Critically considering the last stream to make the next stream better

Have you ever finished a live stream only to realize your audio was way too hot or way too not, or you were half the way in the frame, half the way out of the frame? Critiquing our own live streams is a difficult thing to go back and do, but it can make the next one so much better. So today, I'm going to be critiquing some of my live streams, different scenarios, panel discussion, house of worship, sports streaming, to see where the fails are and how we might make them better.
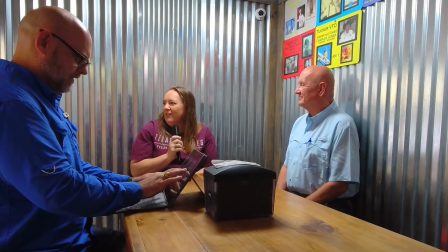28s
In this first live stream, I'm taking a panel discussion from a local restaurant.
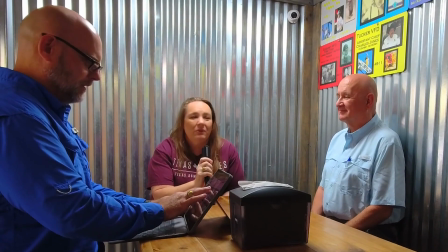33s
The first things that I see are the placement of the people.
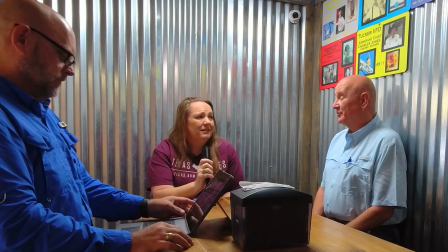38s
I'm in a position across the table and around the corner from the other two. I probably should have been on the same side of the table as the other gentleman in the shot.
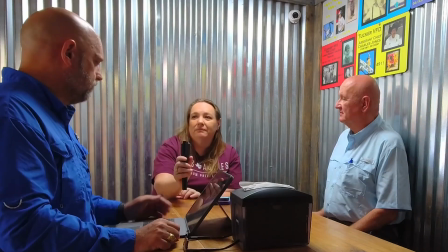46s
The way the lighting is, all the shadows are across my face, and he's very well lit.
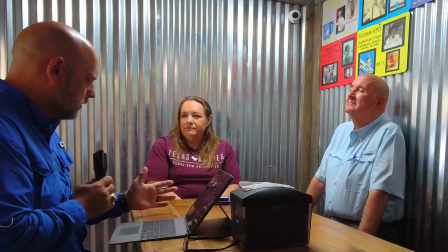52s
When it's my turn to talk, I don't turn and face the camera like I should. I continue to talk to them, and that's probably a no-no as well.
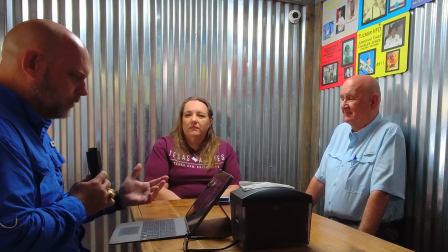59s
I should have given some attention to the camera, even if I did turn back and talk to them.
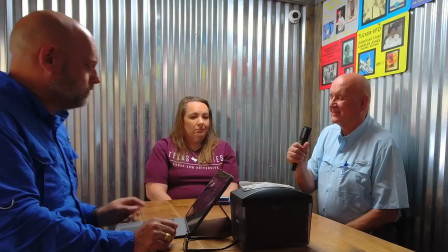65s
The napkin canister that's sitting on the table should have been moved out of the shot, or at least away from the center of the table.
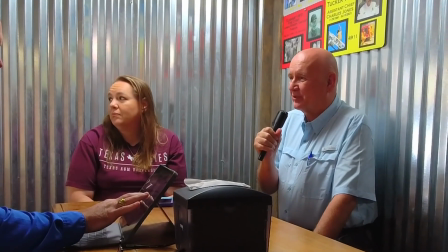71s
There are several things here that visually don't work.
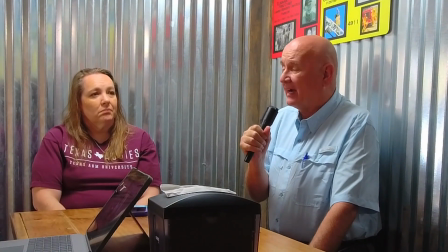76s
You'll notice that I do zoom in. Now, this is something that I do, in fact, like about this particular panel discussion, zooming into the ones that are speaking so that our audience is drawn in with them. Moving on to a house of worship. This is going to be a worship service in my own church. We have a 3-camera setup, and you're going to see all 3 of the camera shots in this short clip. We're going to be at the end of the singing portion of the service here. And then as they finish,
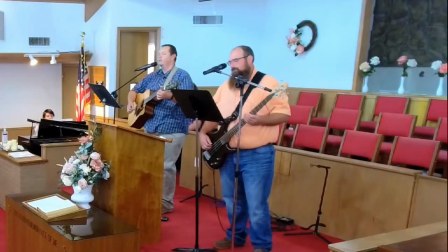108s
the camera shot will change back to the full front view, but that doesn't put the next speaker in view.
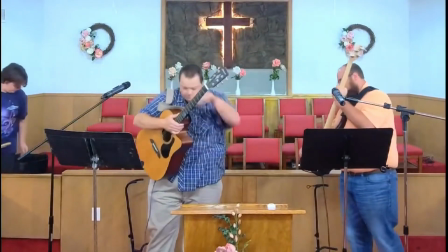116s
And so right about here, you would have heard me start talking,
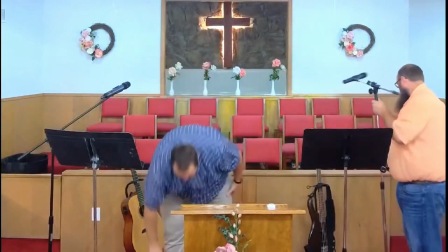121s
yet the fellows who are putting away their instruments are still in view until we get several seconds later and we switch
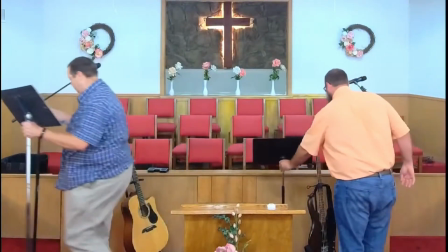127s
over to that 3rd shot where I have taken my position in front of the first couple of pews.
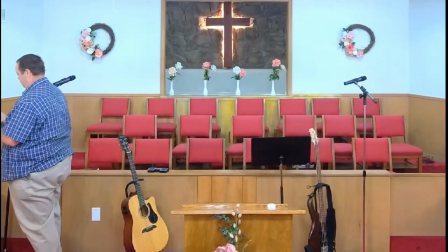134s
The next transition was exactly on target. It was perfect as I turned to walk the other way.
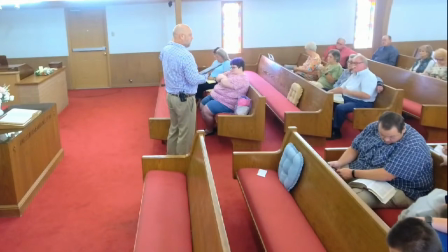141s
The camera angle shifts to catch me going out of this frame and into the next frame,
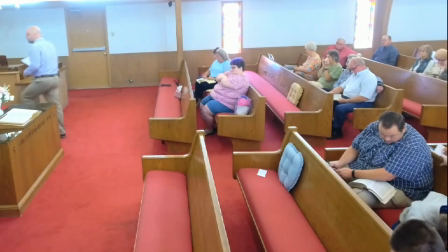146s
and that's a really good part of that live stream.
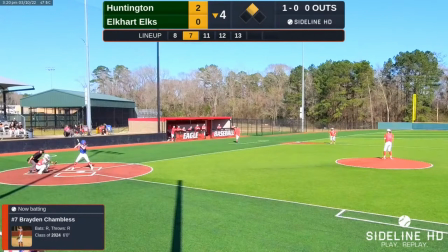151s
As we shift gears into a baseball live stream, I'm going to take a few seconds of this and we'll catch this young man at bat.
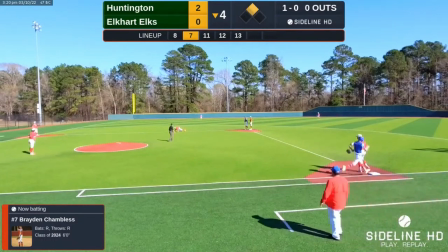158s
As he gets a hit and starts out of the batter's box, I leave him. I go ahead and change camera views way too soon. I should have left the camera shot be on the pitcher-catcher exchange until he's about halfway up the baseline and then catch him going up toward first,
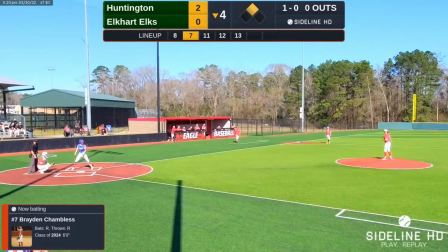175s
and I've just moved the shot way too soon. You'll also notice as we get toward the fielding of the ball, there's a couple of glitches. That ghosting you see is going to be an issue with our cellular coverage, our data speed.
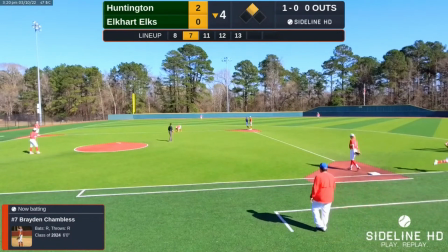187s
And so that's unavoidable, but it is something to look at. Things I like about this camera view are going to be that it is a level horizon.
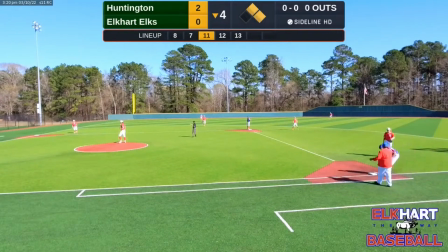196s
The sun is behind us. We have a really clear shot for a Mevo start, showing us the couple of different views on this baseball field.
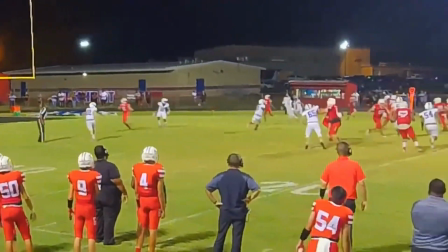204s
The next sports stream is going to be a Friday Night Lights one.
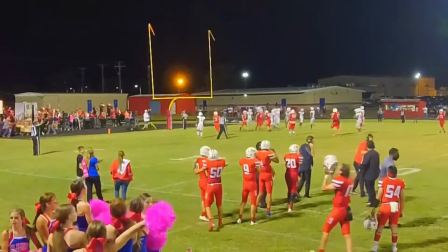210s
Now, we have zoomed this shot in so that it is aimed at the field and out of the stadium lights.
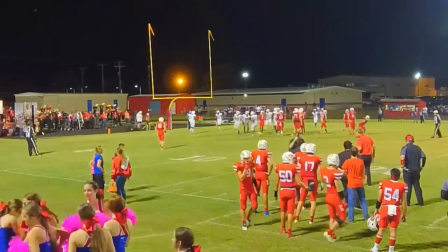218s
The stadium lights are above and to the right. You can see the glow on that side of the corner. And so that's a good thing about this.
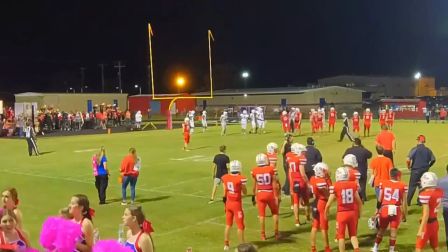223s
One of the difficult things about shooting action as it moves is that you're not sure exactly where it's going to go.
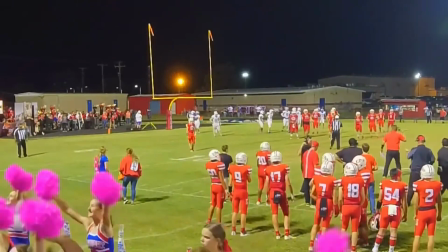229s
To zoom out there, so we have at the snap zoomed in this far.
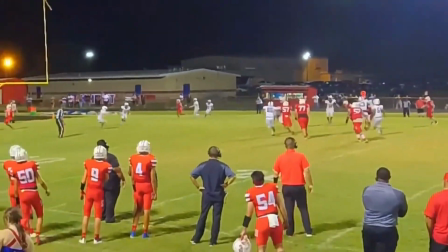235s
We zoom out as the play begins to move to the right because we hadn't pre-framed that part of the field.
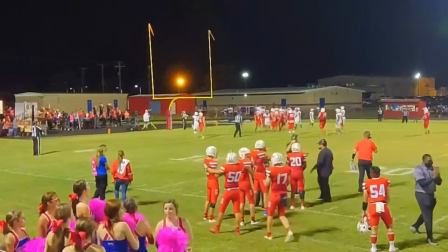242s
And then as it moves away from us, zooming back in, never really came into play.